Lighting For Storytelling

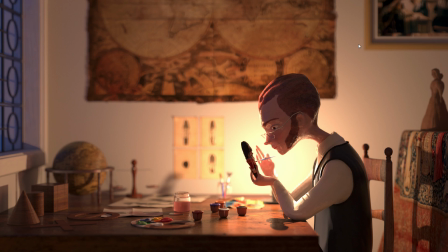(61:30)
And the only thing that's changed is the lighting. And the thing that I find really interesting in comparing these two renders is how even the facial expression appears to be rather different.
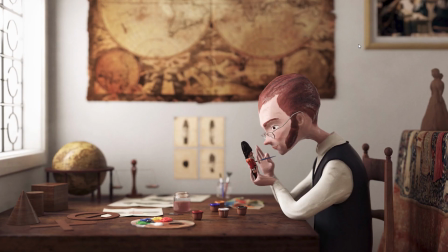(61:42)
If I go back to the original one, you can see he seems very contented. He seems to be smiling. He's engrossed in his work, but not in a sinister kind of way.
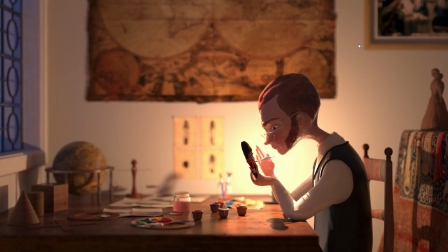(61:53)
And yet, when we look at the new version, he doesn't appear to be smiling anymore. And his look of calm relaxation has now changed into something much more intense. So it's really interesting how lighting can psychologically affect us
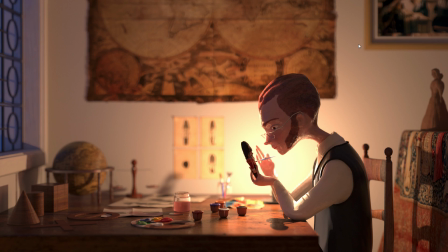(62:10)
into thinking that this character has got different thoughts going on in his head.
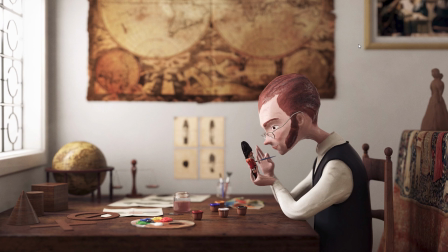(62:15)
And I think it also really shows the power that lighting has over storytelling.
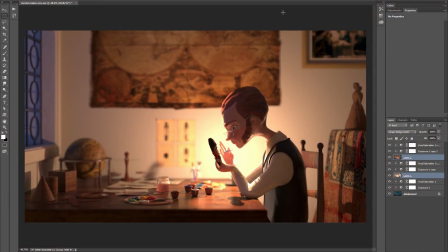(62:22)
So in conclusion, I'm going to do a short section on compositing and post-work. Because essentially compositing is just an extension of lighting. It's the finishing stages, but all of the principles that apply to lighting also apply to compositing.
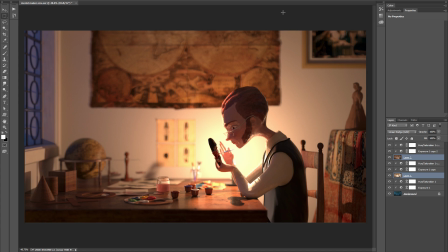(62:38)
So when you're compositing, your first priority is always going to be the story.
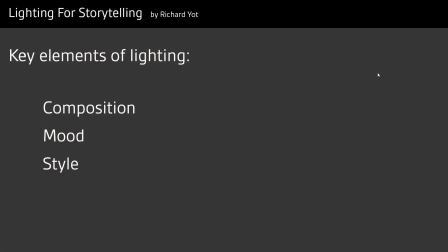(62:43)
And this means that all of the principles that we would apply to lighting also apply to compositing, which means that our first priority should be composition, and next should be mood, and finally style.
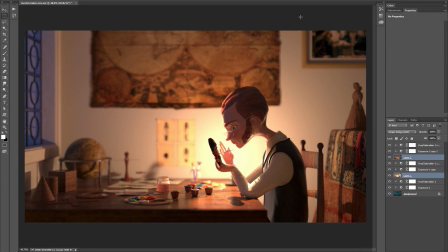(62:57)
So once again, what I've done here is to render each one of my lights in this scene separately so that I can control them all in post.
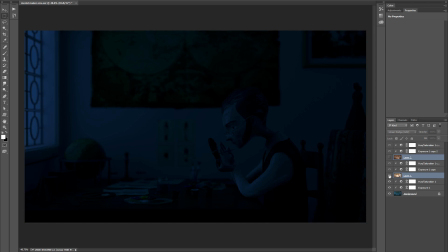(63:06)
So at the bottom of the stack, I have just the environmental lighting, and then I have the candle light, and finally the spotlight.
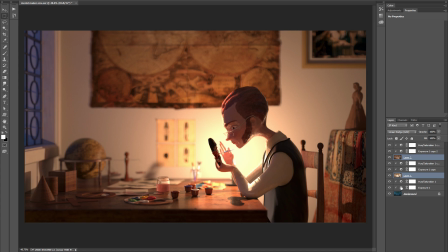(63:15)
And having them rendered as separate layers means that I can control the intensity and also the color of each light separately. So all of my lights have been saved separately as 16-bit float EXRs,
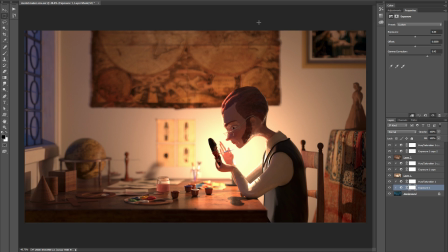(63:28)
and when you open 16-bit float EXRs in Photoshop, it will convert them to a 32-bit float file. The rule of thumb here is that if you're saving out a color-based output, such as a lighting output or a shading output or a final color output,
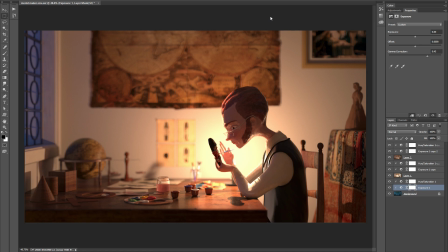(63:45)
then 16-bit EXR is the ideal file format because EXR saves as a floating point format, so it holds a large amount of dynamic range, and you need to be aware that there's a big difference between a 16-bit float file
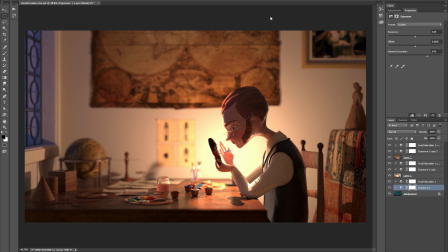(64:02)
such as an EXR and a 16-bit integer file such as a PNG or a TIFF, because 16-bit integer will be clamped. It won't have a large amount of dynamic range, whereas a 16-bit EXR will do.
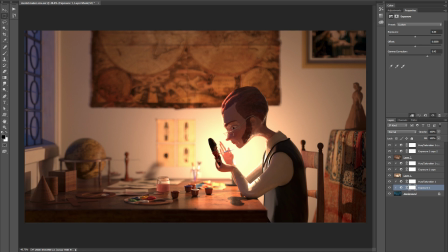(64:16)
Essentially, the EXR format was specifically designed with compositing in mind, so for any color-based outputs, 16 bits is absolutely fine. The only time you ever really need to save out as a 32-bit EXR is if you're rendering out a
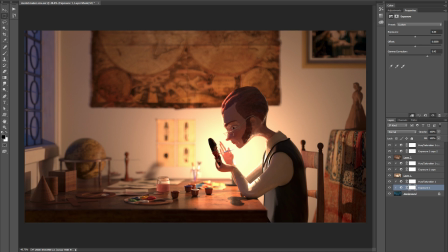(64:34)
data-based output where a high amount of precision is required. For example, if you're rendering out things like world coordinates or motion vectors, but for any color-based output, 16-bit is more than adequate. If you're interested in a more in-depth discussion of high dynamic range compositing,
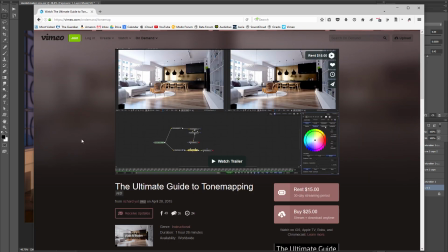(64:52)
I recommend that you watch my ultimate guide to tone mapping because I cover all of these things in a lot more detail there.
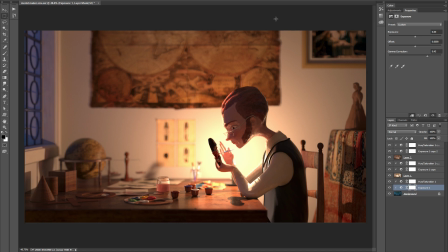(64:59)
So returning to the Photoshop document that I've got open here, you'll see that I've added an exposure adjustment layer and a hue saturation adjustment layer above each one of these lighting passes, and these adjustment layers are clipped to the relevant layers below them. And you'll notice that I've applied a gamma correction on my exposure adjustment layers.
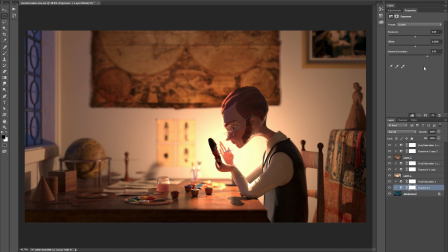(65:19)
The only reason I need to do this is because this scene was originally created in an older version of Modo, which was Modo 601, before all of the modern color workflow was added to the application. So for scenes created in newer versions of Modo, you wouldn't need to do this.